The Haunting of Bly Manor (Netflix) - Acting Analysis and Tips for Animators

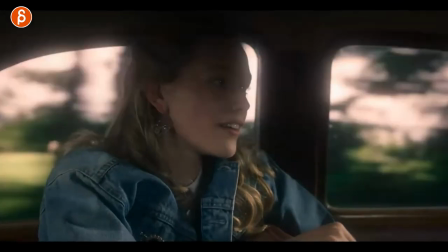This is not really acting and or anything with props or sets but I love this in terms of screen direction because usually when someone
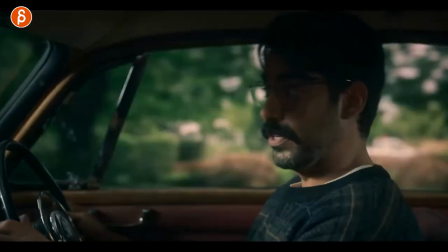is in the car right they're all going left to right and you could stage this when he is talking it's still left to right so you can flip that
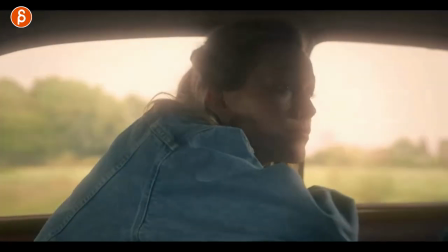image so that he is here looking this way because they're all going in the same direction but what I like about the camera actually showing her
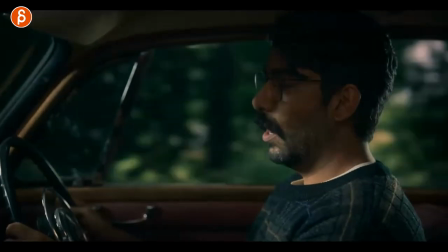left to right and then going into right to left is that it looks like they're talking to each other even though they're facing both the same direction
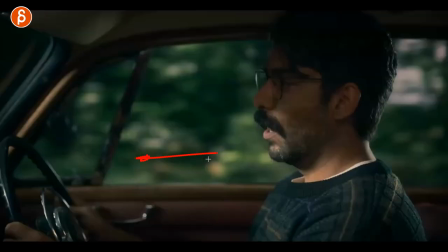forward this looks like you can see as they go back and forth quickly they are looking at each other and I thought that was really
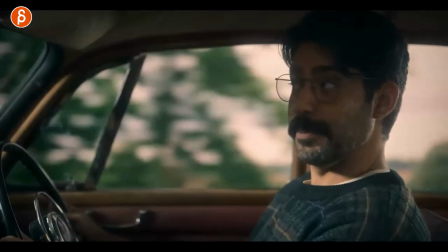really neat just in terms of staging and how they look and how they sit so that they can have a conversation he has every now and then a
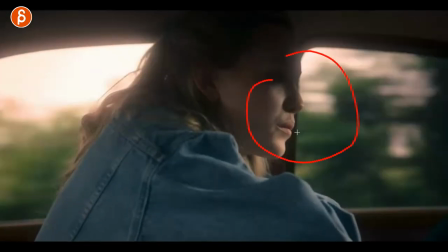bit of a look back sometimes in the shot we see her sitting and looking to the left but generally I thought that was really cool just because it
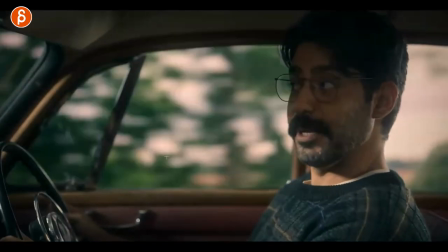makes them look like they talk to each other versus we're just both looking one way because we're driving and facing that same direction.
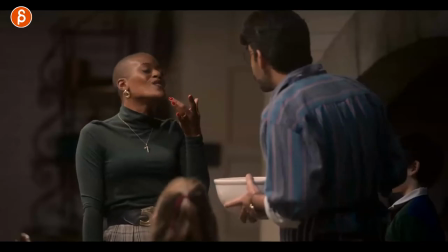Here's another one about eye, direction, and contact here. So this is all about he's moving around to have them and her and someone else test the beginning of the battle.
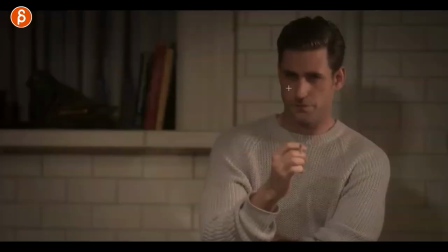He wants to make a cake or something. There are a couple of things. First off, have a very creepy look. And it's something where you have to think about if my character is just looking and not doing anything, that starts to be, again,
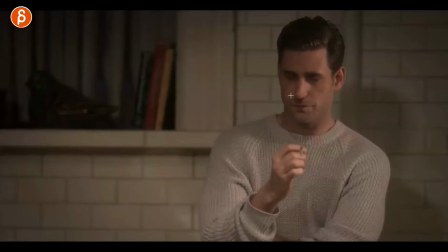rude, like the other character not looking or rude because you're just staring. or he could be creepy he has a couple blinks here was he changes because he's thinking about
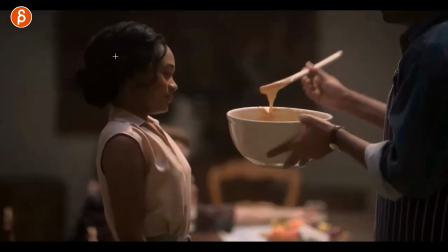things but then he has that reaction because he is jealous because the thing is she's spending to him too much attention to him and this is his whole conflict later on in
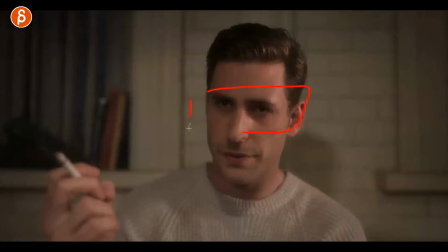the sequence but again think about that if you have characters how long do they stare without blinking without doing anything are they kind of like half blinks like little blinks just little stuff like that you just because you are in full control are you having the character blink
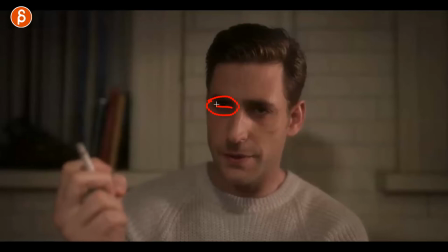do you make them blink and hold the eye close for a couple frames or are they never blinking all that stuff is really important on a
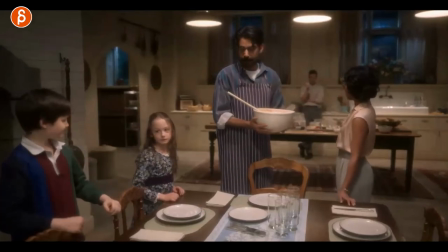really frame by frame basis but this is this is a whole lecture about something else about eyes which is going to come but what i want to show you
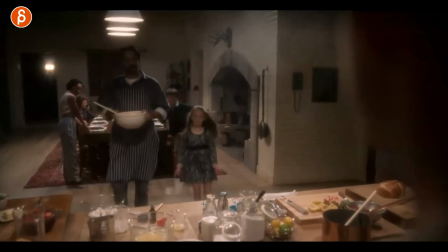here is this he's finally done now right that that they're running after it's kind of this entourage there but he tells him okay it's
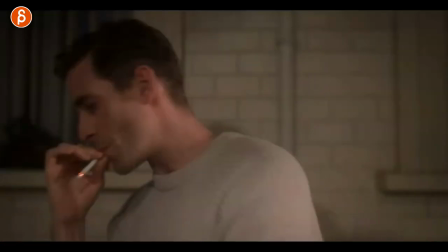now your turn you got a taste and he's not really taking it seriously huh the pressure and then this is the main thing in terms of character behavior
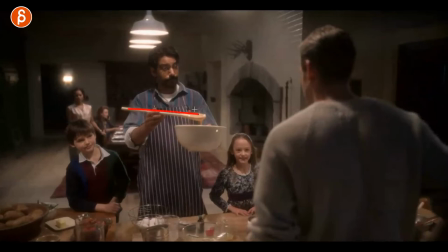right this is again why i like props so he's holding this and he's been giving this to people now you might argue if everybody starts licking the front part and you put it back in here that's also gross okay sure but still he's handing him this because he wants him to
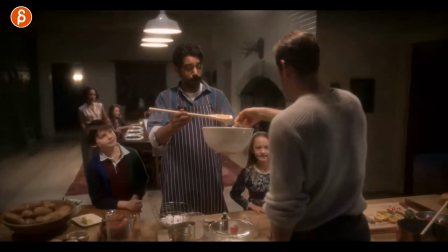taste that and what does he do he puts his fingers in and that's gross so think about that if you are using props it's not just to
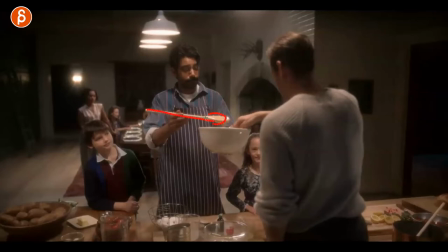have props but this is something where you would expect the character to use this but he is using this. That non-usage of prop is in a way telling you how rude this character is to everybody else and
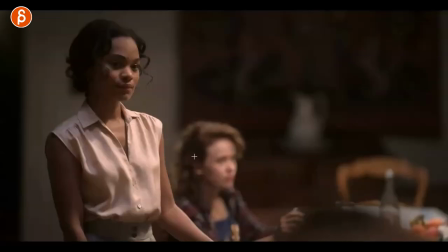you can see this his reaction here yeah he doesn't like that and even she goes hmm that's weird.
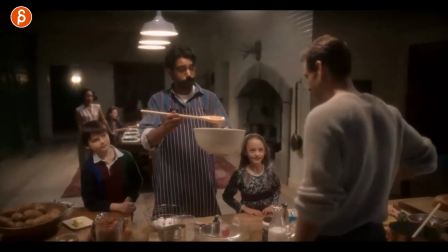So again all of this is telling us something more about the character and this is all through the usage of props,
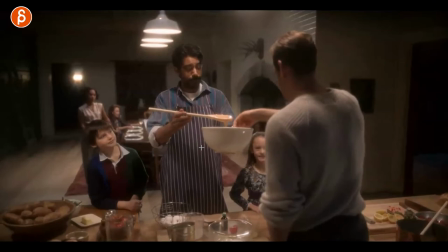expectations by the audience and this guy and then the reaction to what he actually did.